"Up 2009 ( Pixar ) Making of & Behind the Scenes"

You go on a walk and you see an old man sitting in the park and you just, wow, what's he lived in his lifetime? The things he's seen, it's pretty amazing.
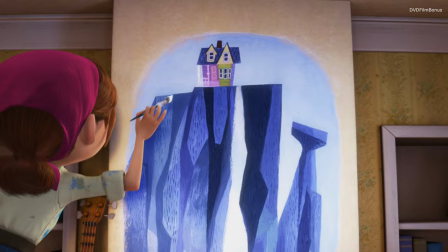[0:12]
Our culture is about youth and vibrancy and, you know, excitement and new ideas, and that's great.
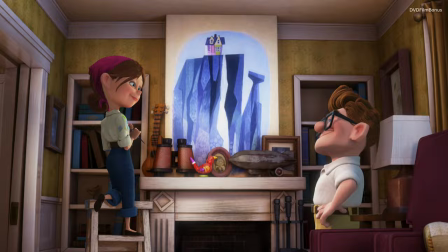[0:19]
But I really like that this film shows you an entire character's life in the first 20 minutes.
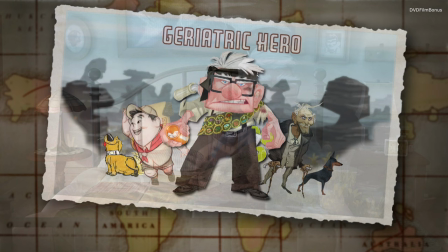[0:27]
And then it brings you to where he is at 78 years old. And that's got an incredible amount of depth to it.
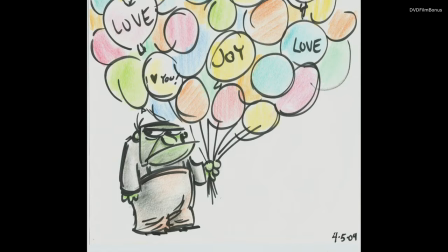[0:39]
I had done a drawing of a guy, a grouchy old guy, holding a bunch of really happy, fun, colorful balloons. And it just seemed like a great sort of juxtaposition of such happy colors with kind of guy.
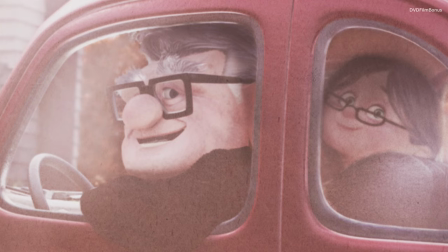[0:55]
And so out of that, you know, we thought there was something there. So we just started developing a story from that.
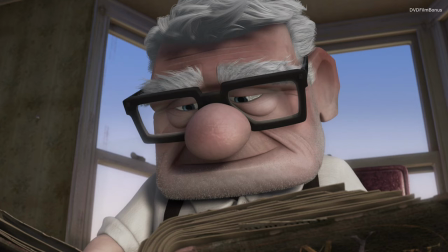[1:03]
In a way, someone Carl's age is the perfect character for one of these films because it's all about stories. Carl's loaded with stories. His whole life is this amazing story. We basically studied old men and their anatomy, and we had tons of books,
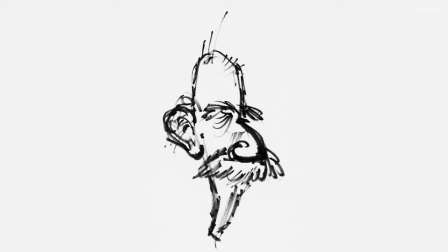[1:18]
and we actually even went to an old folks home and just kind of quietly observed everyone. And you have to have a respect for aging because it's an accomplishment.
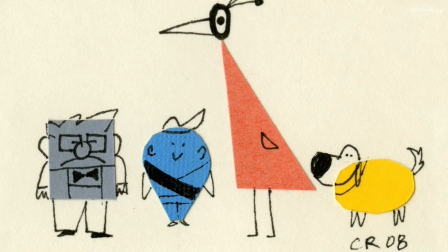[1:29]
Working with Ricky Nirva, our lead artist, we developed a vocabulary, and Carl is all about squares and boxes, and he's very solid, very stuck in his ways.
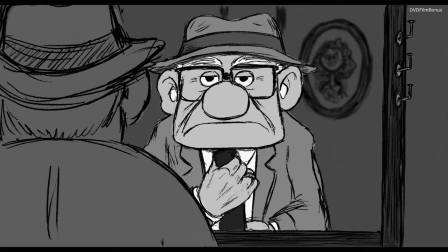[1:40]
We wanted him boxed in. He's boxed inside his house, he stays within his walls, so we created a character that essentially is a square. And he's very caricatured. He's probably one of the most caricatured humans we've ever designed and or animated. His head is one-third of his body. I have a big head.
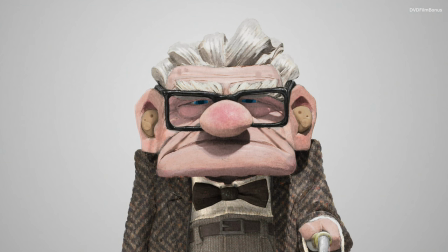[2:00]
His head is like 5 times bigger than my head. We wanted to create an essence of an old man.
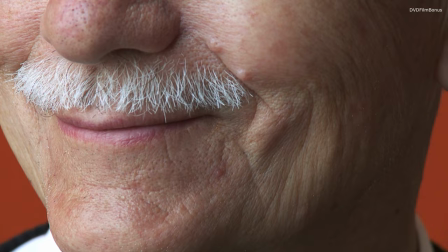[2:06]
With age comes storytelling in every line and every single pore.
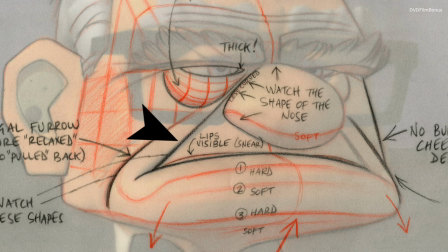[2:13]
And we studied how elastic their faces are. Really, what are the most important wrinkles on the face? There's the nasal labial fold and the accessory jugal fold. The crow's feet are important.
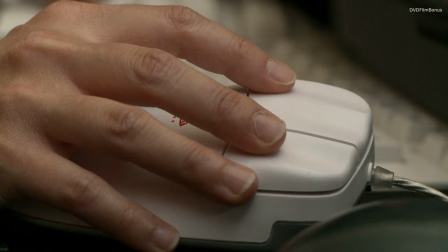[2:24]
The stuff on the forehead are important. All the other things we just shaded in to make sure that we can get age in there. You know, you tend to kind of animate things you're familiar with, and I think we've got a pretty fairly young crew. So we've got to really observe our grandparents and observe what happens to us as we age.
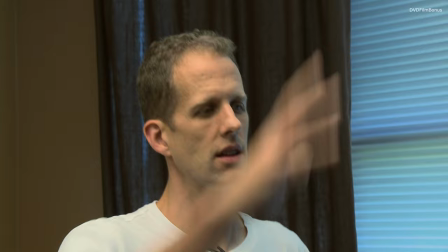[2:46]
There's a limitation to the way old people move. It still feels a little like sort of active at the very beginning.
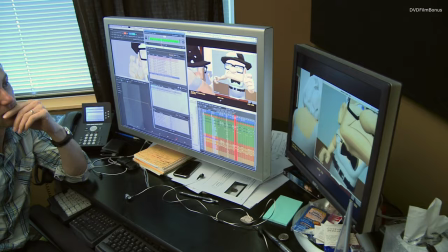[2:53]
It does feel kind of quick in there when he leans, when he gets back into place.
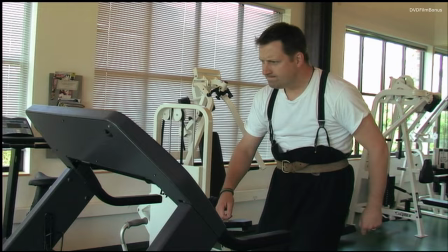[2:57]
Mm-hmm. Carl's really about minimal movement, minimal expressions.
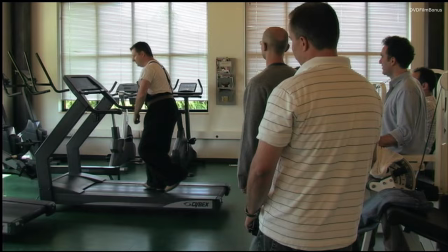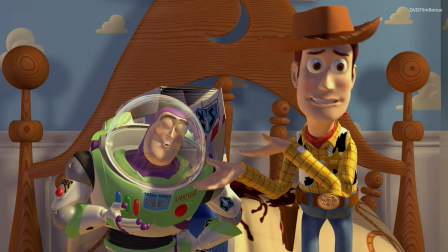[3:13]
My first instinct was to do the same stuff I do with Woody, which is a lot of overlap and follow through with fingers,
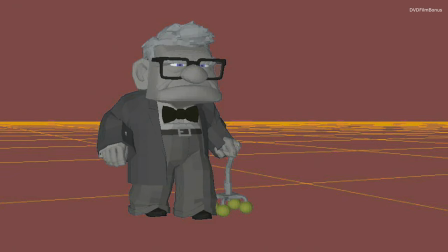[3:19]
because that's what makes the shots look beautiful and loose. And then I got in there and realized that's not the way Carl would move.
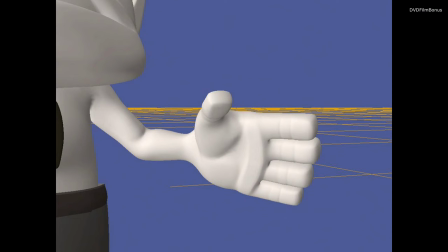[3:27]
He's old, arthritic. He wouldn't be able to fluidly move his fingers like this, because being an old man, you start to stiffen up.
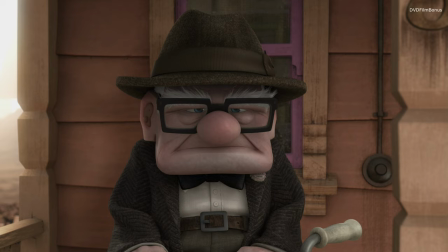[3:34]
When he turned, he would have to turn like this instead of turning like this.
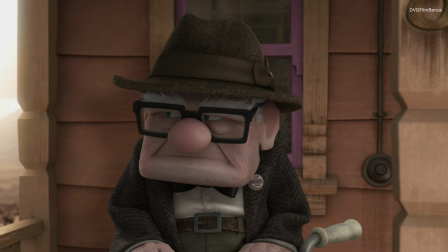[3:39]
And just doing that makes him feel that much older. Yes, there are a lot of limitations on this character, but that is going to free you up to make those new sort of fresh choices with the acting and the way he moves. I was trying to find ways to either think of my own grandparents or to look at old films and find mannerisms that were of that generation.